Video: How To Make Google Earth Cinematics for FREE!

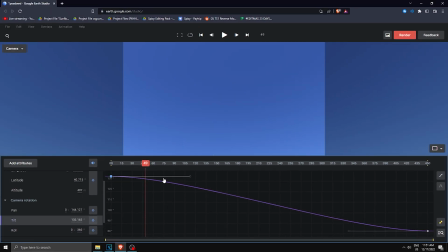But anyways, I'm gonna click on this keyframe, drag it down like that.
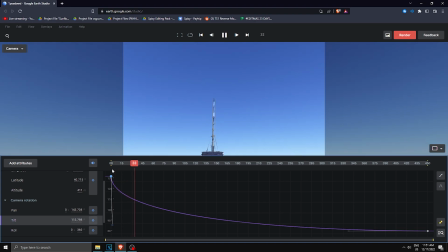So we're gonna make sort of a fast graph. So it just goes down faster. And you can, of course, mess with this.
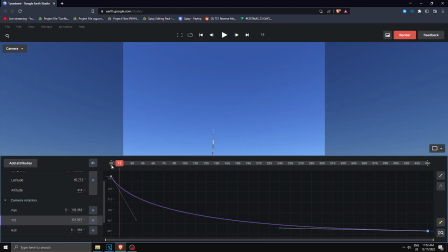You can drag this as well, something like that. So that's what we have at the moment. And I feel like that's good enough.
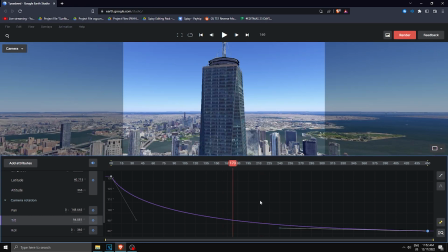So now we're going to render it out. So if you're in this graph window, you can click on here again.
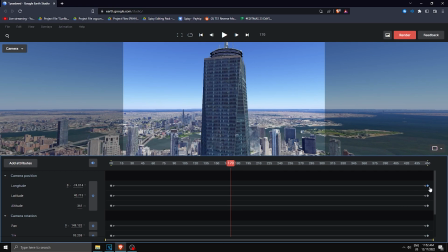And you can mess with anything you want. Move the keyframes and stuff like that. But we're finished.
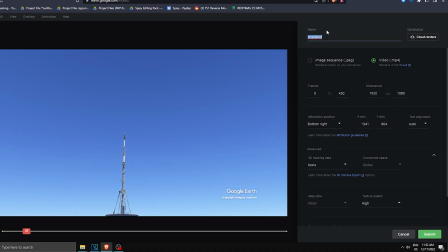So we're going to click on render. And over here, you can name it whatever you want. So I'm going to say, I don't know, cinematic 1.
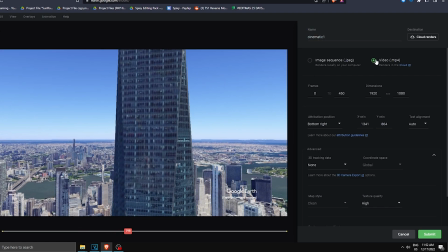Make sure you select as video.mp4. Then you have this Google Earth tag. Now you can move it around, so I usually move it all the way to the right, you know, as you can barely see it.
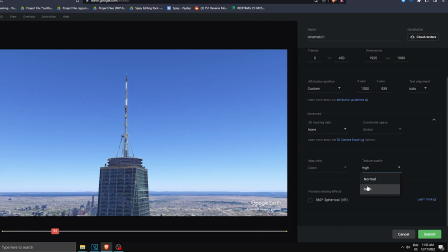And then make sure texture quality is at high and then click submit.
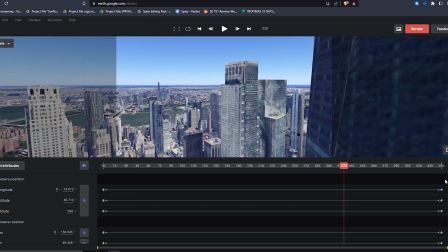So now what it has done is submitted it to a cloud render, and basically when Google is done rendering,
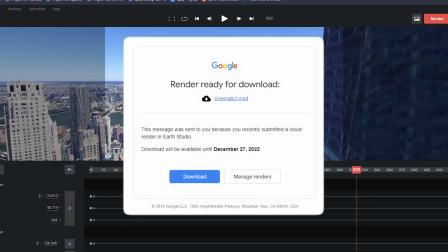they will send you out an email and notification that your render is done.
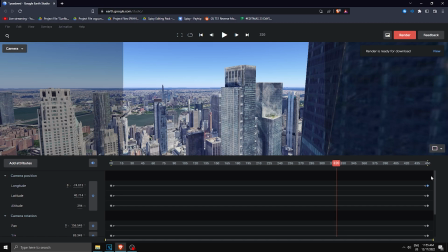And just like that, our render is finished. So you will either get an email or a sound that says, you know, your render is ready to download.
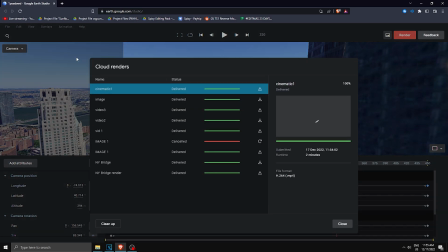So then you want to head on over to animation, cloud renders, and this is all of your renders.
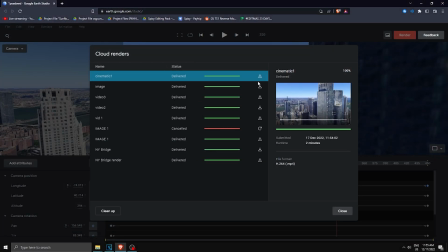So you can see how it looks like over here. You know, if you like how it looks like, you want to click on here where it says download and then just save it like that.
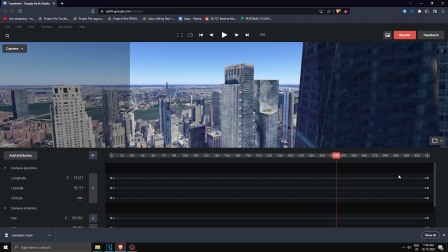So yeah, and after that, if you want to do another cinematic, you want to click Control A and then Control X to delete all of the keyframes, just like that.
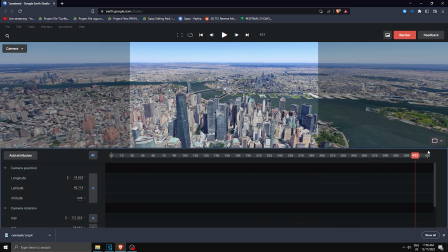And yeah, then you can move around and do the same thing as we did before.
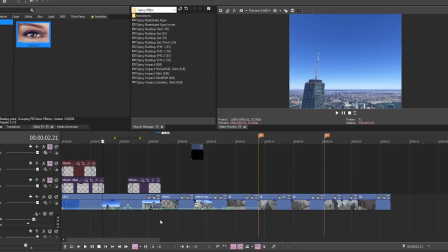Right, so here we are in Vegas, and I'm gonna roughly show you what I've done for the edit in the beginning of the video.
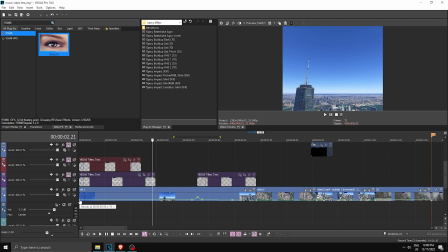So I added some velocity and I made it at 70% to make sure that the video isn't like too fast.
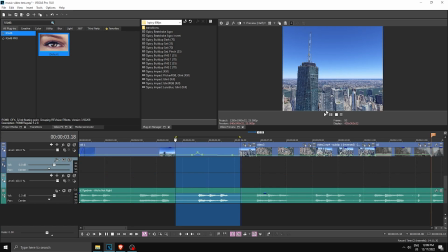And then over here, I added a little speed ramp. So when the song hits the beat, it sort of speeds up and that looks pretty nice.
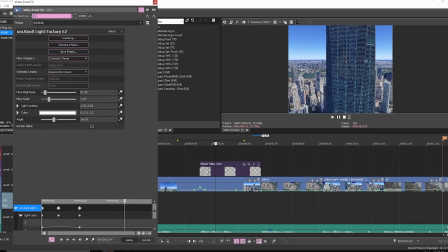But then I added some effects. So the effects I added on this is uni.knoll light factory easy.
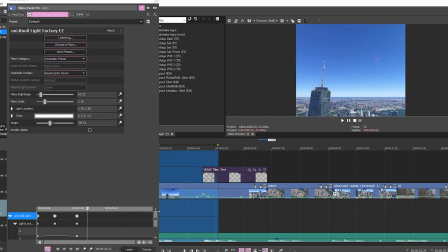Pretty weird effect, but what it's done is added some light to it, and I feel like that looks pretty natural.
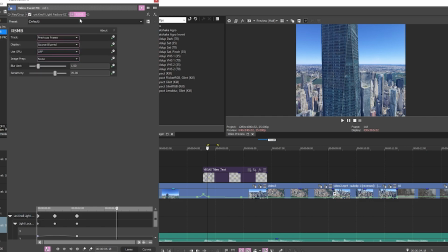So then I added some RSMB, and what RSMB is basically motion blur.
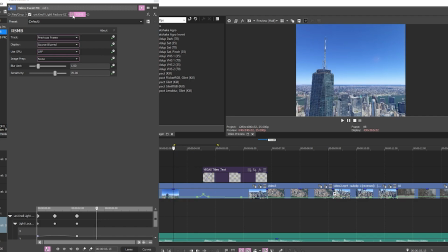So instead of looking like, I don't know, some robotic footage, when you slap on RSMB, it makes it look like the motion is actually there.
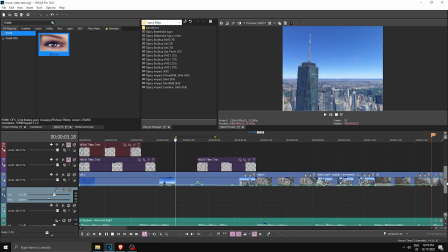So I set the blur amount to 1 and that's how it looked like. So then I wanted to add some color correction, because without color correction it just looks kind of fake.
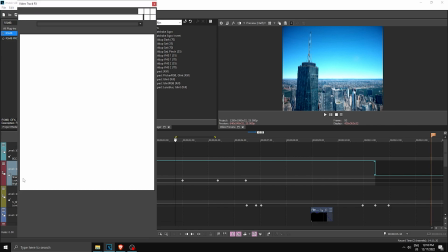So with it, this is how it looked like, and the effects I used for it was sharpen.
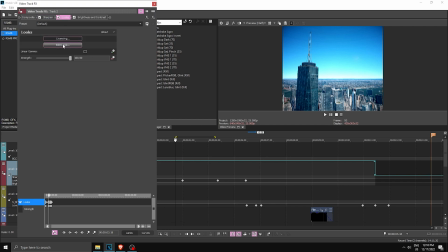I put it at 150. Then I went to looks, and this is what I've done with that. So I clicked edit look, and I didn't do this myself.
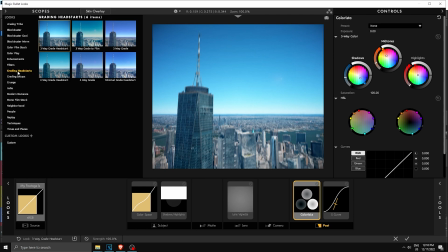I just went on over to grading head starts and clicked on three-way head start. Basically applied this preset and I thought it looked pretty normal. So I clicked apply, and finally I applied brightness and contrast.
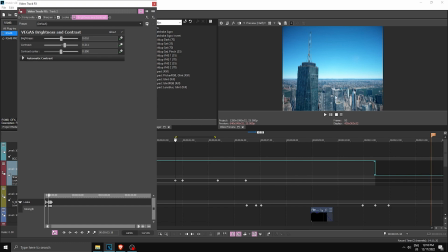So up the contrast a little bit, because without it, as you can see, it's a little bit gray. So with this, it makes it a little bit better.
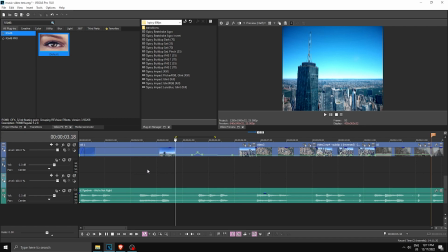So yeah, with all of those effects, I feel like started to be way better. But then I added some text.
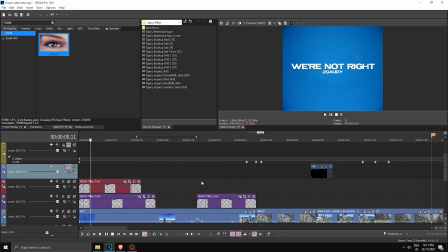So of course I added the song name and then the artist, and then over here I added edited by Spixy.
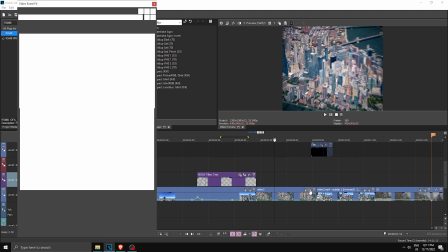But over here I added some velocity, and then I added a bunch of effects, but it's pretty simple.
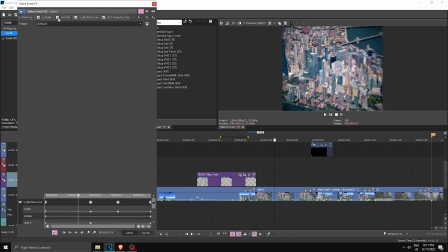I added shake, you know, make sure the video is shaking. I added some uni.vhs, the sort of old school look. Then I added some Blurma curves, and what Blurma curves did is sort of make it zoom in, because I wanted it to be like some helicopter footage.
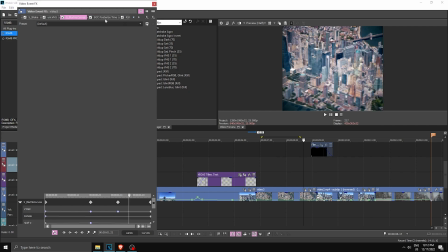So as you can see, it zoomed in like that, and I thought it looked pretty cool. But then I added some BC posterized time, which made the footage way laggier than it was before. And finally, I slapped on some RSMB and I put that to 1.
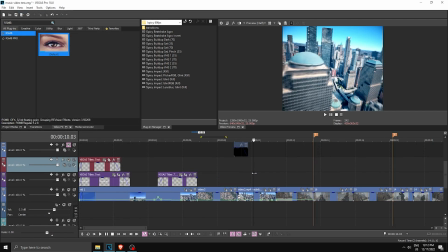So yeah, then we had the third clip, and the third clip, I did the same thing as the first one, added RSMB and put it to 1.
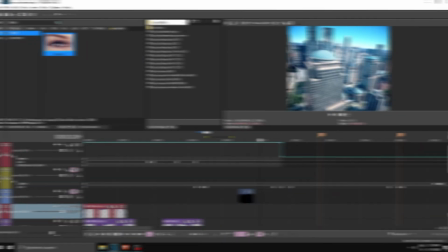And of course, added some velocity. But then it came to the transitions, so that was pretty easy.
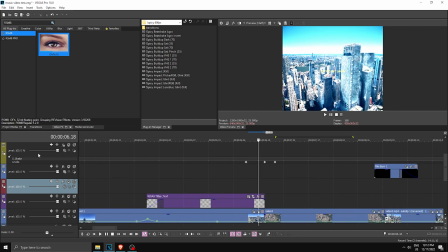I added some overlays and some adjustment layers. So first thing I did is I added levels, and then I keyframed input end.
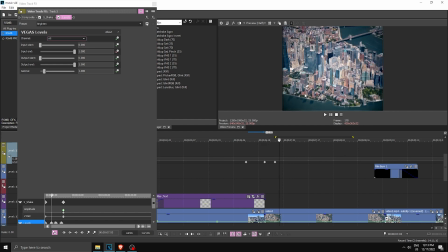So with that, we got this. A little light transition, simple as that. And then we transitioned with an overlay, so it looks something like that.
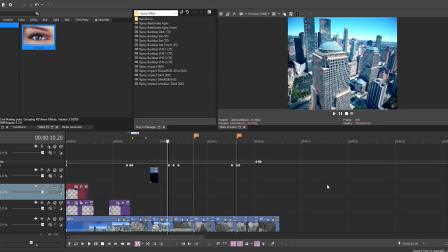And yeah, that's just some things I used to make this little cinematic thing. But yeah guys, that was the Google Earth Studio thing.
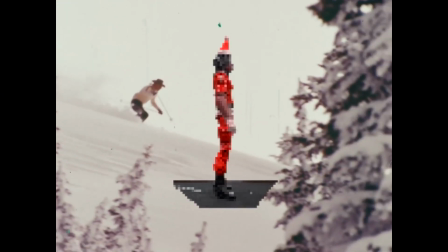I don't know what to call it.